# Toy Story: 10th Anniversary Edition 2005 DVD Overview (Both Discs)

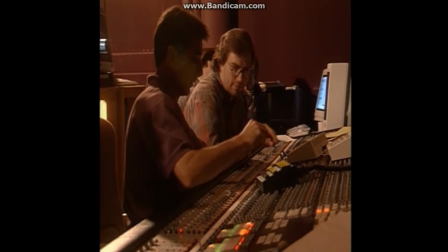Toy Story was a really fun film to do sound for. We would play with the material as much as we could and try to have fun with it as well.
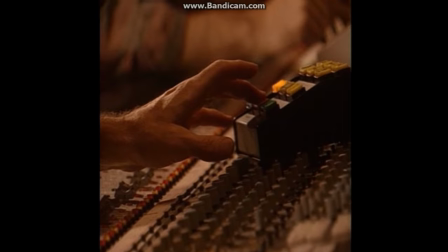It was considered very important to
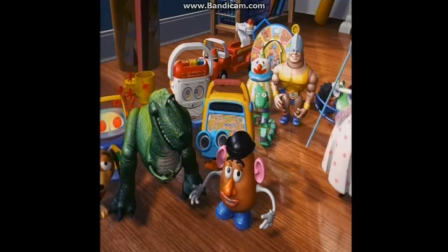make each character as unique as possible with the sound so that you can identify it with sound only if need be,
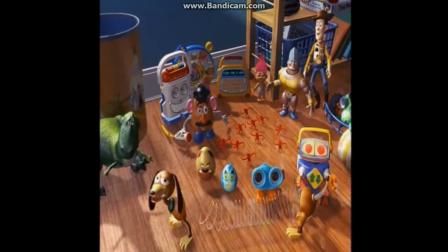and it would stand out from the other characters.
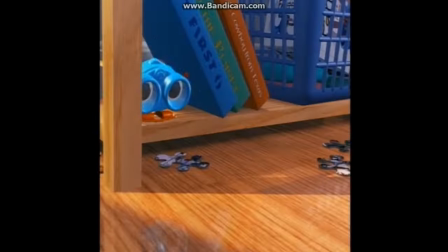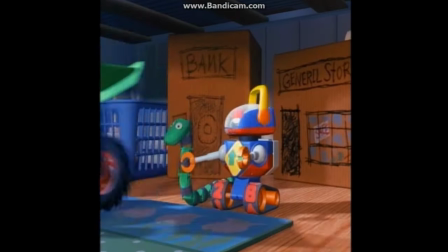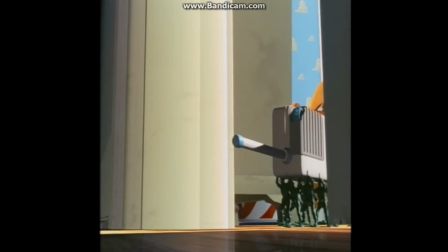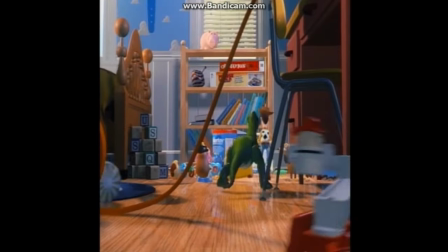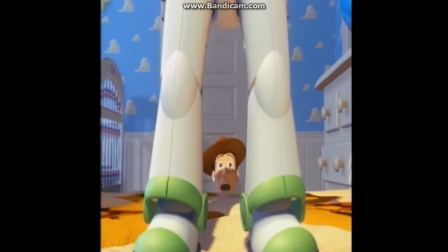Buzz Lightyear was a fun toy to do because we had to do a couple of things.
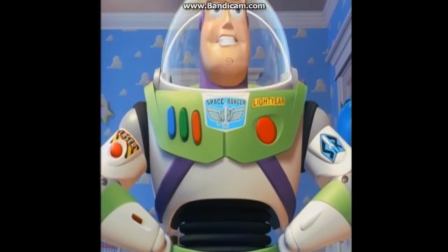He had to sound like a toy, and then it would have to sound kind of cheap.
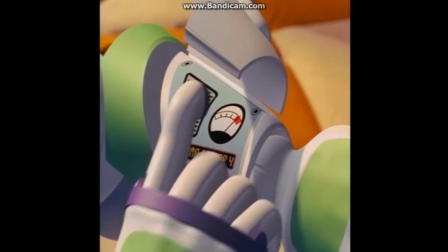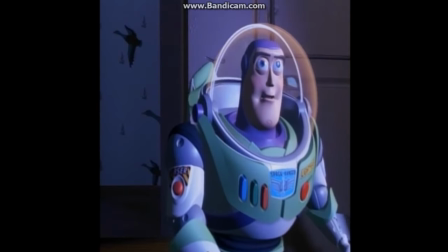We made a special point with the sound effects on the TV commercial to make them even more unbelievable.
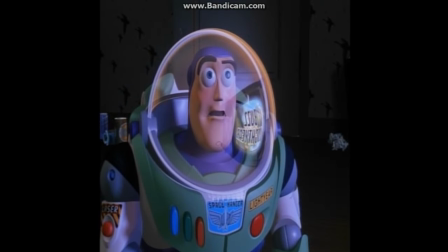We thought that that would be fun since that, of course, is the way it happens in real life.
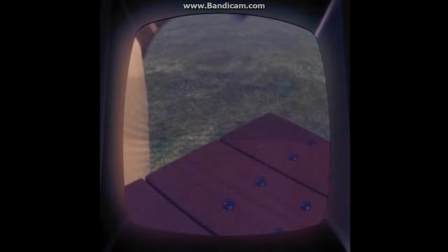TV commercials are just one step beyond reality.
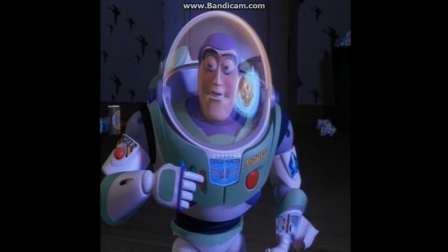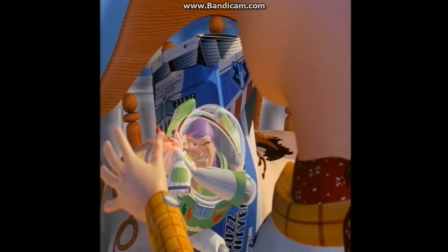Thank you.
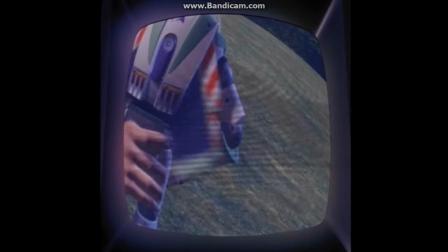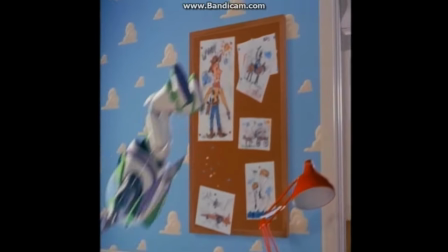And for the scene where he jumps off the bedposts and attempts to fly,
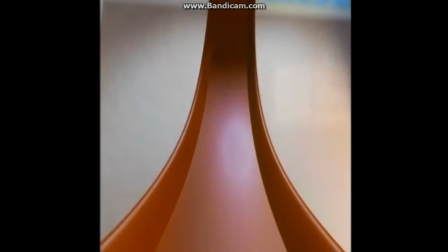the shots that are from his POV are huge in the sound.
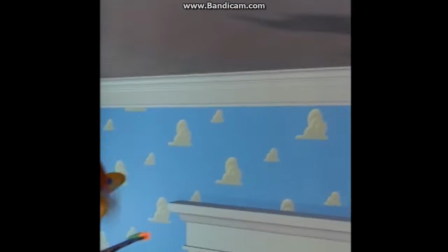When he flies up into the air and down from the plane onto the bed, even though he's not really flying,
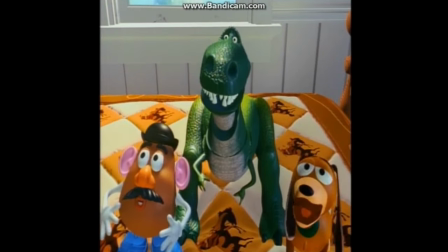you put these very rocket-like whooshes in to make him seem a little bit more superheroic.
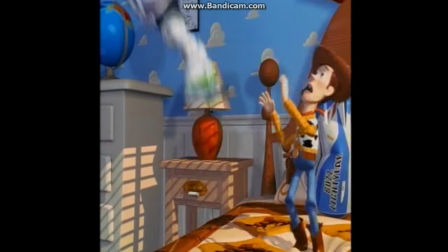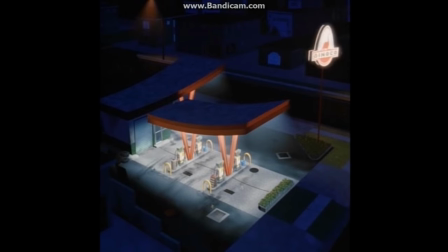Of course, the biggest moment from these little toys' point of view is when the
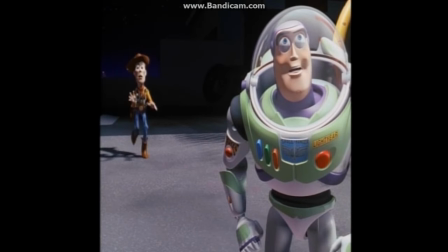semi-truck drives over Woody and Buzz in the Dinoco station. The sounds could get huge.
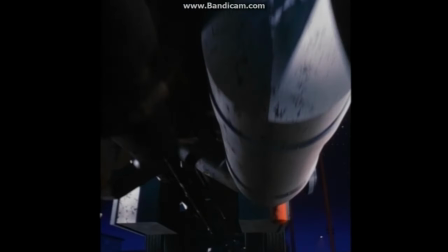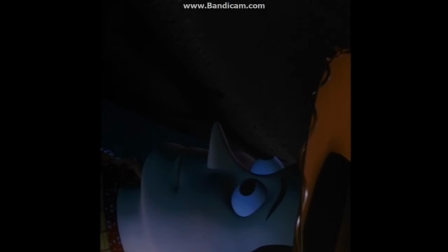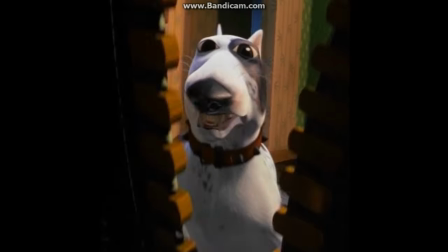Scud is a dog, and most of the time his sounds are a dog. A lot of times they're my dog, Buster.
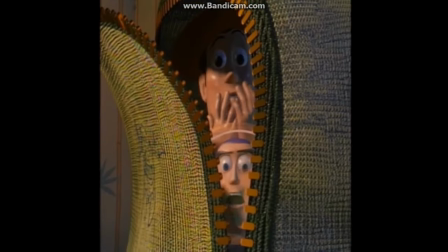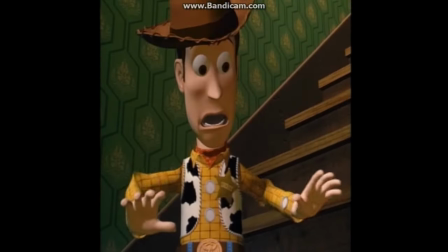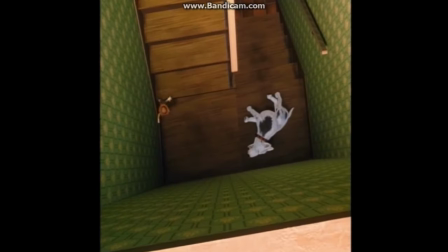Sleeping sounds, the snoring, the growling while he was asleep,
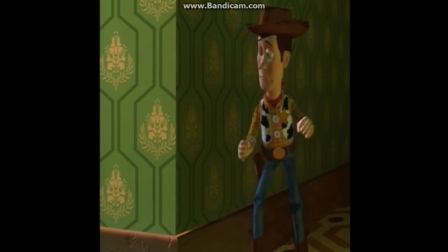and the growling that Scud makes as he starts to stalk Woody and Buzz through the hallway are not dog sounds at all,
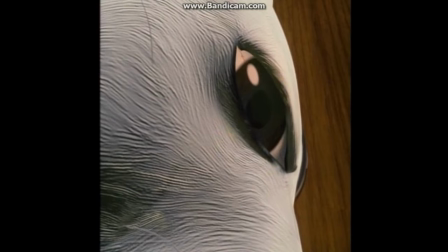but tigers and elephants and lions and big sounds.
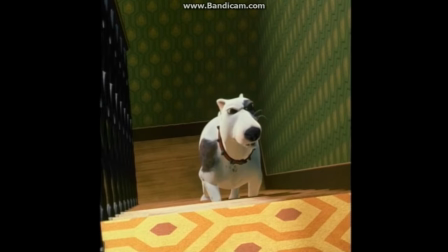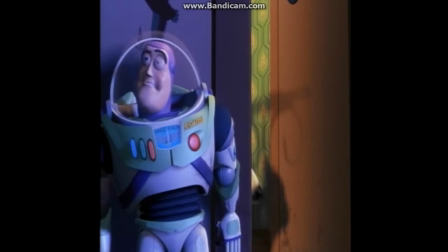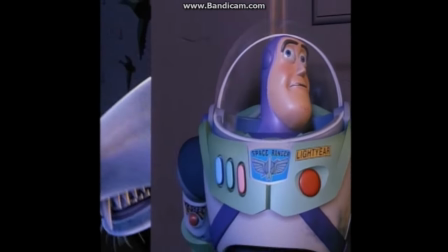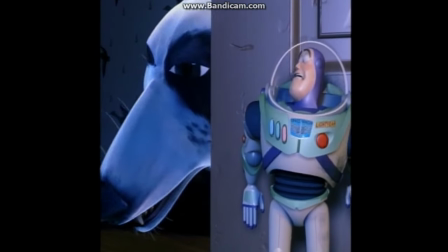To get cartoony in the old-fashioned sense with a lot of boinks and twangs, unless they were called for.
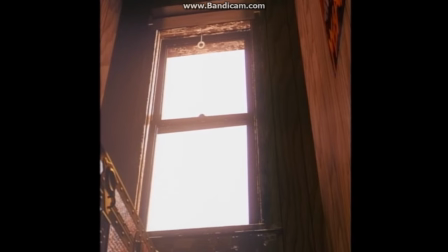There were places where a funny over-the-top boiling sound when Woody puts his burning head into the cereal bowl.
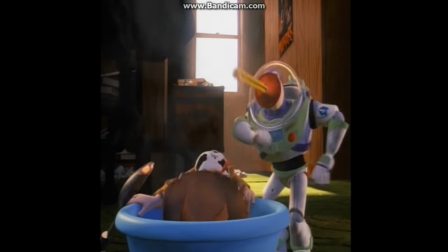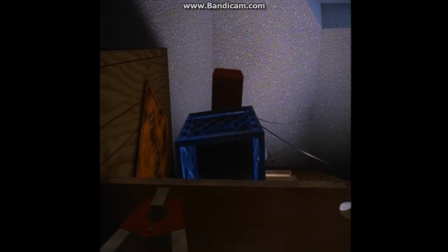Most of the time, the sounds were based on realistic sounds and then exaggerated to be funny, like a toolbox crash.
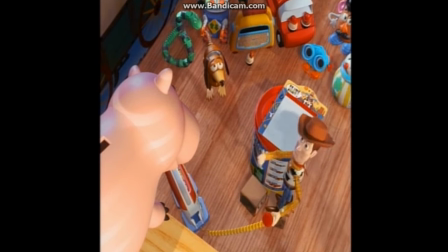Although a couple times we would take liberties. We used a plunger sound again, but in a different context.